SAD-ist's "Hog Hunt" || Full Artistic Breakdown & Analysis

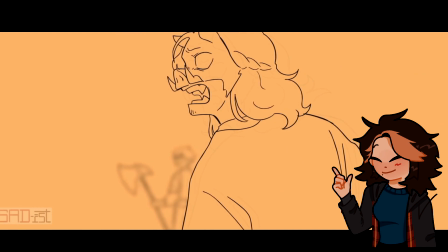In the part where he asks what they did to Philza, he easily pulls Fundy and Quackity to the side when he struggles,
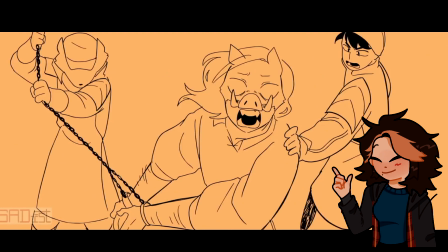and I think that just shows how he is very strong and he does not have to do this.
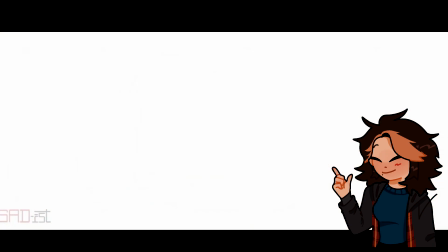He could easily get away at any time, but he does not want Carl to get hurt, and he doesn't want Philza to potentially be hurt in the process.
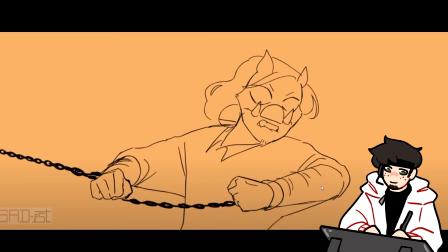For this shot, I really like how the chains are animated here. We have Techno pulling at them, and you see he's like biting down.
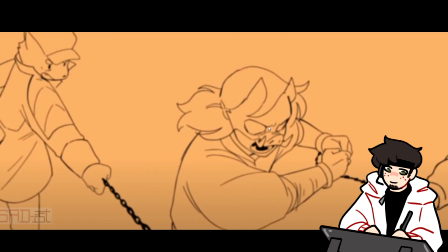He's struggling against these, and at the same time he's pissed because he's yelling.
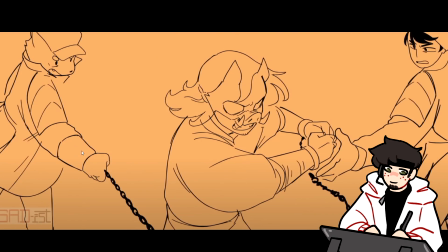He's yelling about Phil. And we see Fundy is struggling a bit with the chains, like they're a bit slack right now.
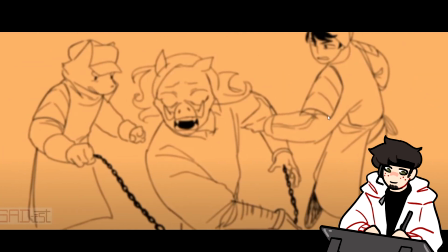Quackity has to go in to restrain him back.
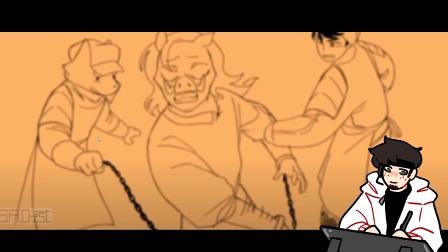Fundy pulls, and as he yanks, you can see, as he pulls back, you see Techno's hand already starts to move,
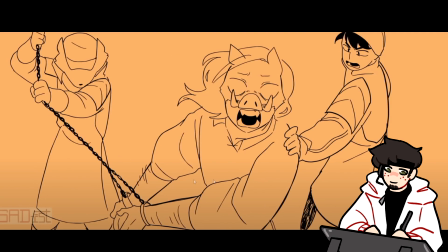and then the full impact of that pull is felt on the next frame, right where both of his arms are, boom, he swings around.
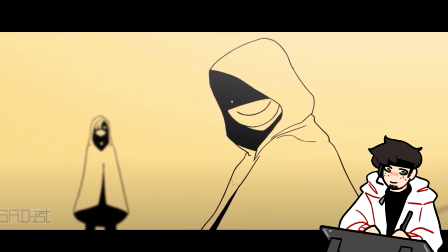So swing and then pull back. We see Puns and Dream, and notice how Puns and Dream's characters are animated.
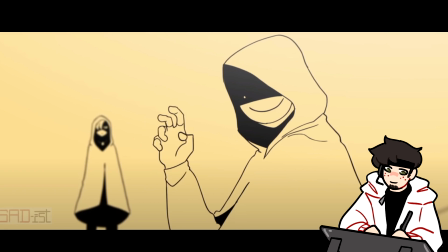So Dream puts his hand up to gesture towards Puns, but it's very lazy, right? He's not even like fully extending his hand out, very lazily bringing and curling his fingers up,
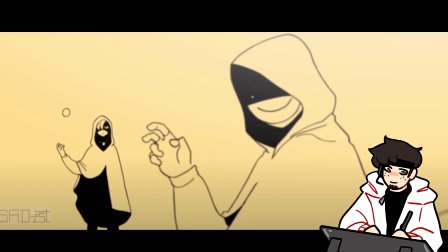almost like lax gesture of like, okay, it's time. And Puns looks like he's bored. He brings out the ender pearl from underneath his cloak, pulls it out, kind of tosses it around like it's not a huge deal, and then he kind of just underhand chucks it.
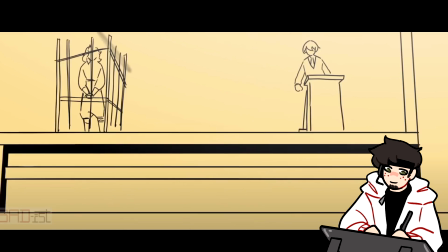Boom, chucks it. The ender pearl comes in, and note his expression hasn't changed at all, right?
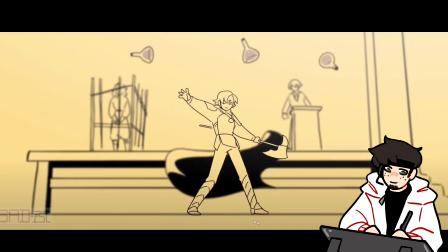He's not really excited for the fight or anything like that. And then when he comes down here, he teleports, and it's kind of a cool little transition because the pearl, boom, teleports.
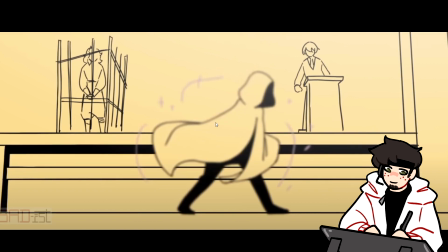And I like the use of the purple. I also think this wasn't intentional, but some of these, if you look here, it looks like frowny faces and little smiley faces.
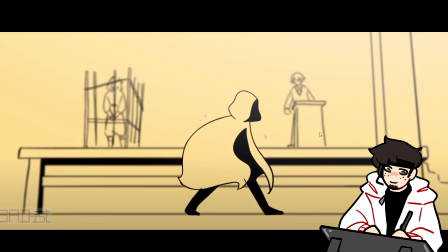I don't think that was intentional. I just think it looks kind of funny, considering he works for Dream.
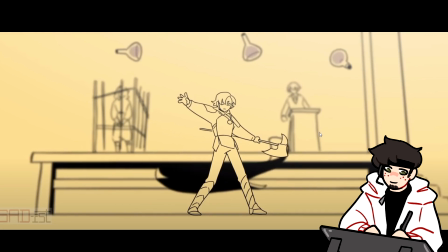So the cloak comes off, the potions fall, boom.
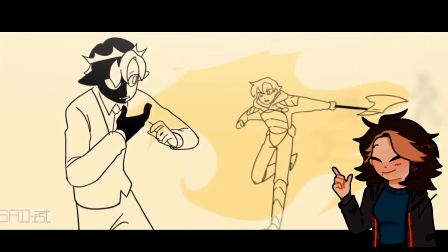Rambo here only attacks Puns when Puns attacks him. And I know that Rambo said this on his stream,
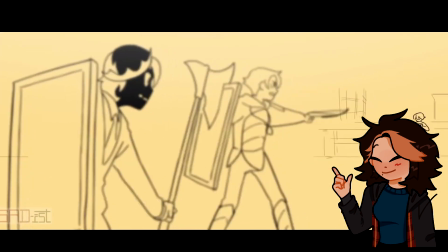but I really thought I should mention it because it's a really nice character behavior detail that was shown throughout actually the whole animation.
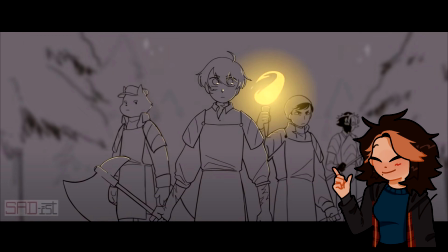When the Butcher Army was fighting Techno, he was just seen in the background standing with his axe and helping Tubbo when he was down.
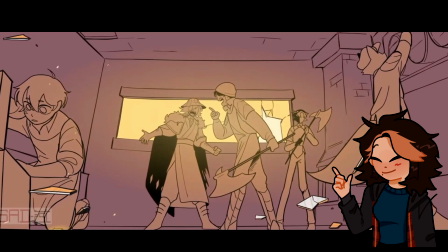And in the house search scene, he was seen just standing there with his axe again, and he's not searching through Phil's stuff like the rest of the Butcher Army is.
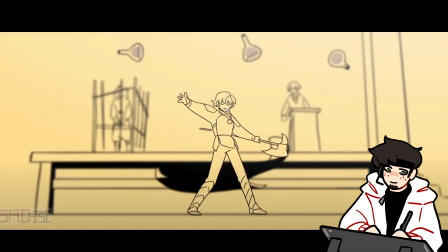Look at his face. Again, hasn't really changed from the previous expression. He's just, this is Puns doing business. You know, Puns on the job.
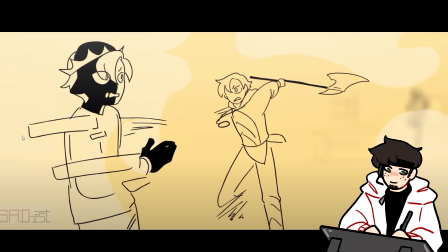Now, I like with the smear here, there is a very blocky smear frame here, but that's because the next thing that Rambo spawns is a shield.
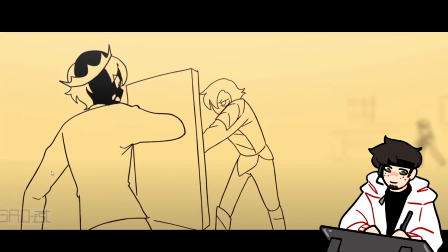And so SAD-ist uniquely uses these like kind of blocky smears for the shields.
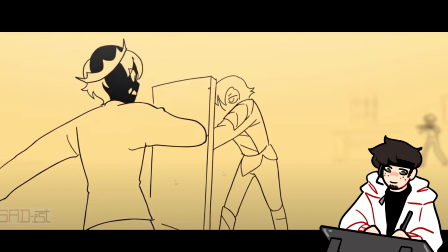Crossbow bolt coming from the background character, out of focus, comes in focus,
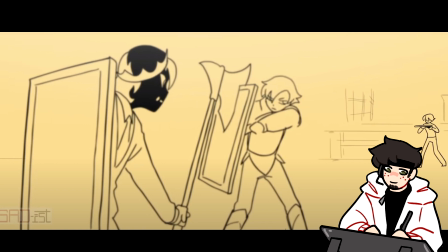and we know it to be Tubbo. Tubbo drawn with very minimal detail because it's like there's no real point because he's so small on screen.
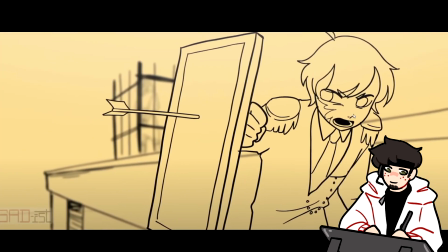We're over at Tubbo, and then I believe we get, yeah,
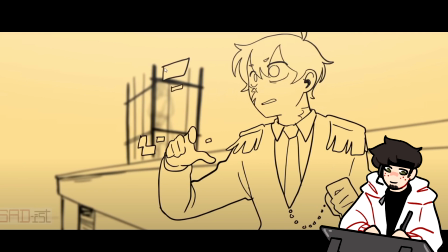look at the blockiness of the smear before the shield comes in.
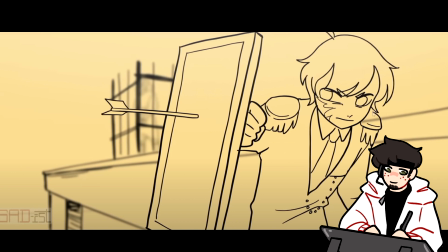And we know here that Tubbo is not colored in, or at least his character isn't colored in, I'm gonna assume. Yeah, because we can even see here, so you see the difference in the background color? So you see this kind of grayish color, and then it's like yellow. So we see that in Tubbo's character art, and then we can notice that the line art here wasn't fully erased.
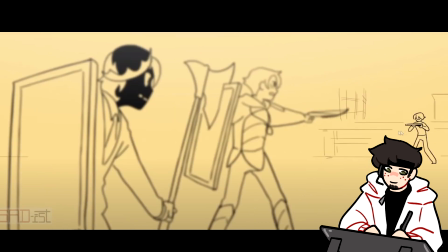So we know that Tubbo isn't colored in. I'm guessing that this background went fully through, and she just erased the area around Tubbo.
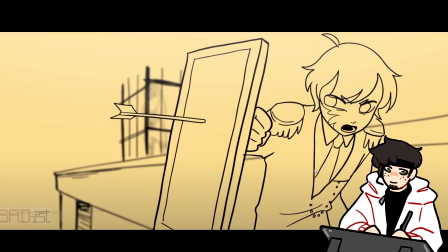Here too we can also see. Again, there are moments in this animation where she colors the colored characters and where she doesn't, and that's totally fair either way.
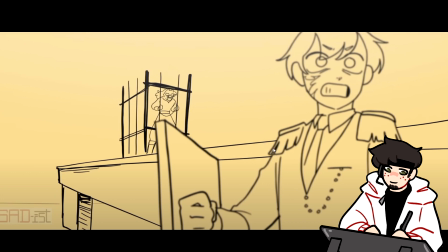So we can see that she erased roughly here, and then when the character moves, oh wait,
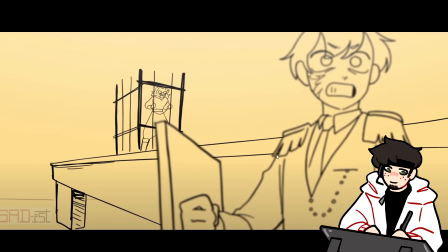that's kind of interesting, because it's not fully erased here, but we can see it through underneath there.
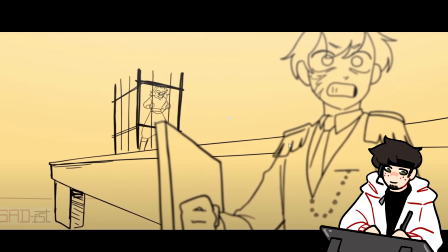So I'm wondering what she did here, because this character isn't colored in, but it's still moving, but we see that there is a background to it.
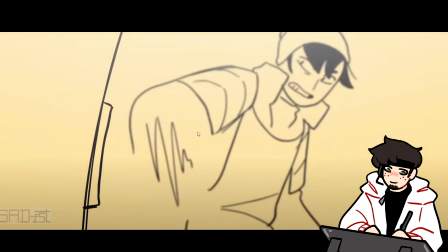That's very, very interesting. Smear frame of the lever gets pulled down. The lever just completely disappears.
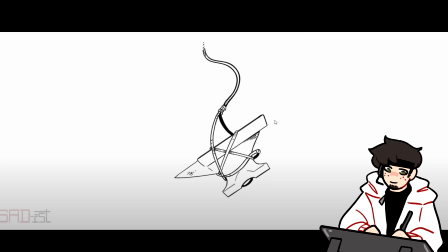Very nicely done. Smear. I like how the background goes from a very bright yellow to a white.
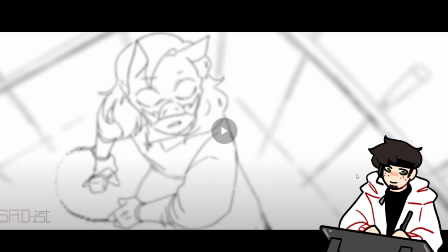The white almost gives it kind of a, not an angelic feel, but like Techno's life is flashing before his eyes kind of moment.
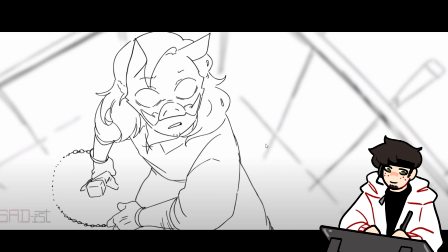It erases everything else away, and it just puts focus on the moment of death coming for Techno and Techno himself.
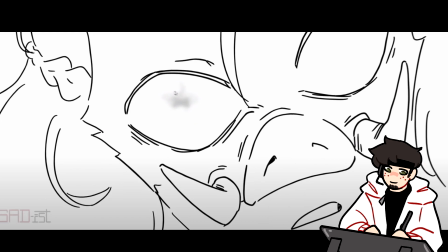The zoom in and then the gradual falling of the anvil.
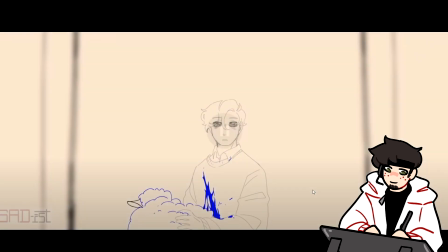Very, very well done as it comes to impact. And then the next scene, we see Ghostbur's reaction,
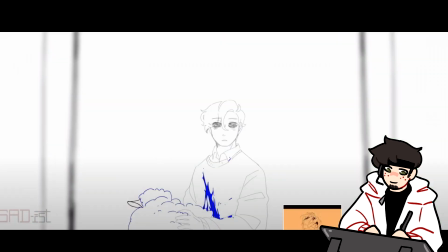but I really like how the gradient very quickly transitions back to reality.
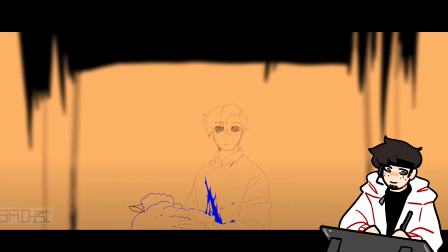The moment that flashed before Techno's eyes as death was coming to him has now switched back into the reality where death is hitting him in the face. And that thing that it is hitting him with is an anvil. And the anvil comes smashing down.
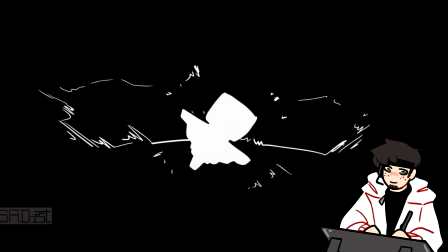And it almost looks like the anvil was stopped by the totem.
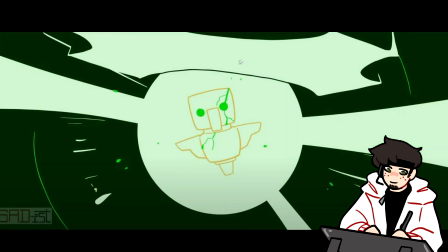It's like the anvil came crashing here, and the totem is literally like lifting it and preventing it from coming down on him.
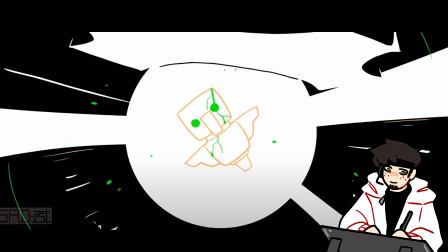And then this totem animation is very similar to how totems work in Minecraft, and how when you die, the totem will pop up on your screen and kind of do that turning, tilting thing.
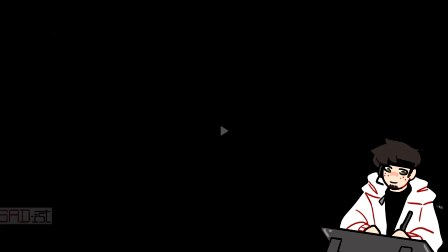Then we get some beautiful, let's let this play out so we can explain it.
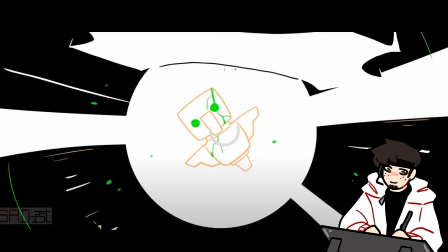Beautiful, beautiful smear animation coming in to show Techno getting resurrected.
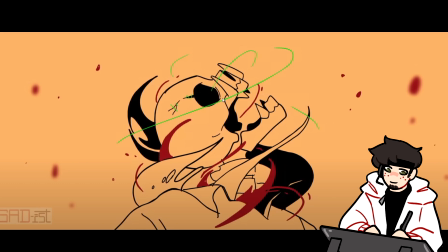I really like, if you look at the details, the green is literally like stitching him together.
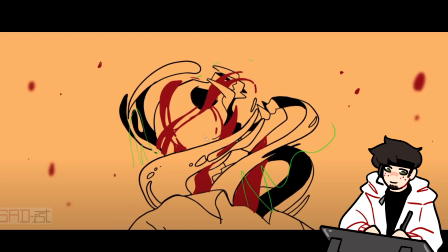It is stitching him back to life. Like these are getting stitched up. We have this like kind of zigzag.
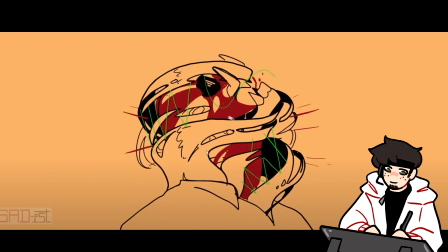The blood is swooping back into his body, all the gore that fell out.
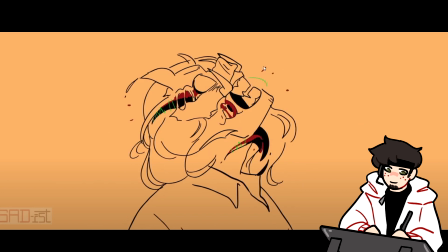And notice how Techno's mouth is wide open, right? This is probably very painful. And as it's finishing, he bites down. He is establishing himself.
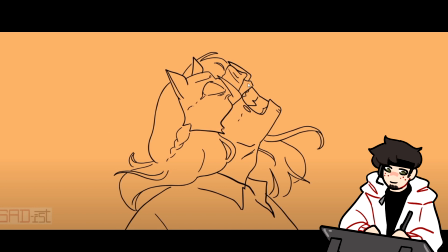He is biting and gritting his teeth down onto this. And I think, does his chin come forward a bit? He drops his head a bit as he kind of moves down. And it's almost like his neck, he's falling forward.
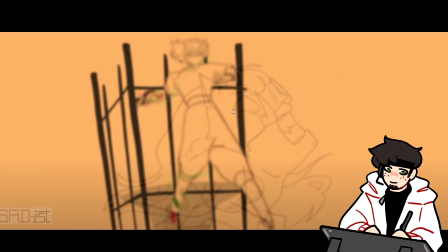And notice the weight of his movement in the next shot. He falls down, and then he kind of like,
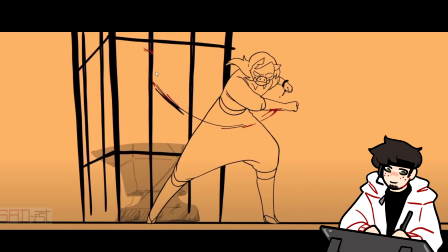he stumbles and catches himself as he pulls his arm out of being stuck in the cage, which is what happened in the game.
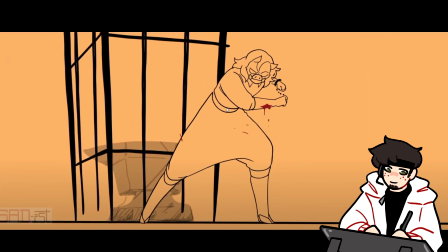I really like how the weightiness almost goes to show that Techno just experienced something that probably was very painful.
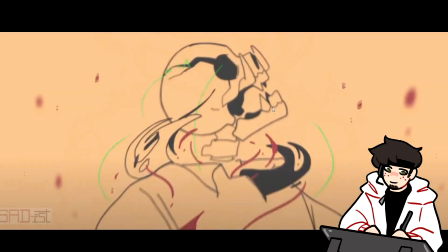And you can feel his exhaustion almost coming from it. I like how Techno's little ears perk up, noticing Quackity.
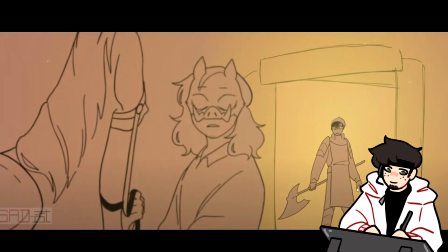Quackity's very intense expression. We're really seeing that reaction of, how in the world are you not dead yet?
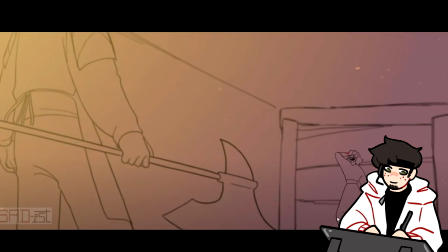More character animation from Techno. Imagine you're Techno in this situation. You have just come back from the gates of death.
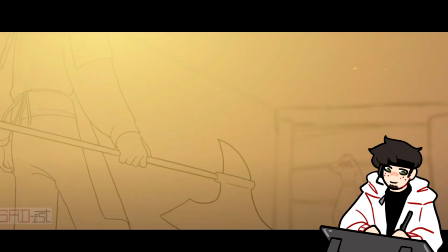You were standing at those gates, and you somehow are still alive. You're confronted by the possibility of death again, but it's Quackity.
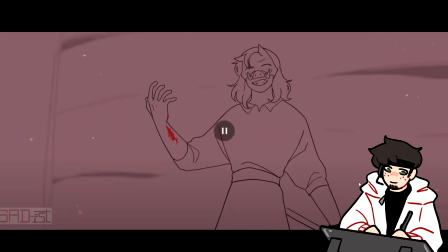It's a mortal man. Techno really does is laugh in the face of this danger, because even despite what Techno just been through, he's literally wearing the scar of what he just experienced, and he is laughing in the face of Quackity,
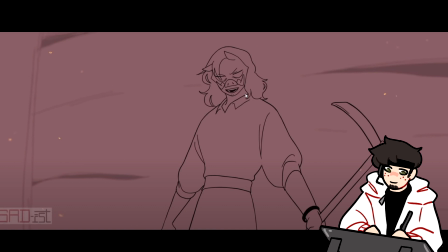so confident and so cocky, because he is fully aware and assured of how experienced he is in comparison to Quackity, and how he will be able to win this fight despite what he just went through.
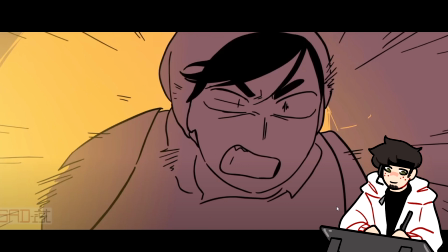And Quackity is pissed. And you see that, especially with this frame, this smear frame that comes forward. Quackity's eyes are doing that scratchy thing that SAD-ist sometimes does.
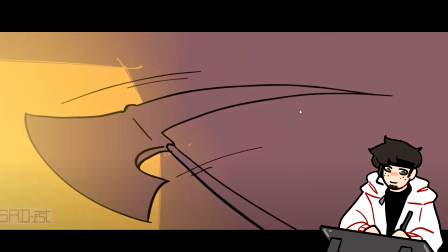And we see the frame of the axe lagging behind him and coming to follow through, and we get the smear.
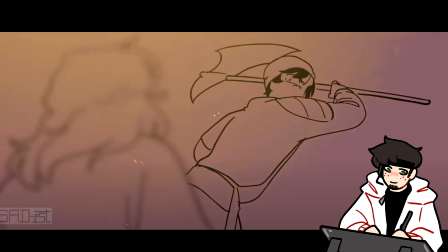This axe, I don't even think was really swinging towards Techno. It's coming to swing back.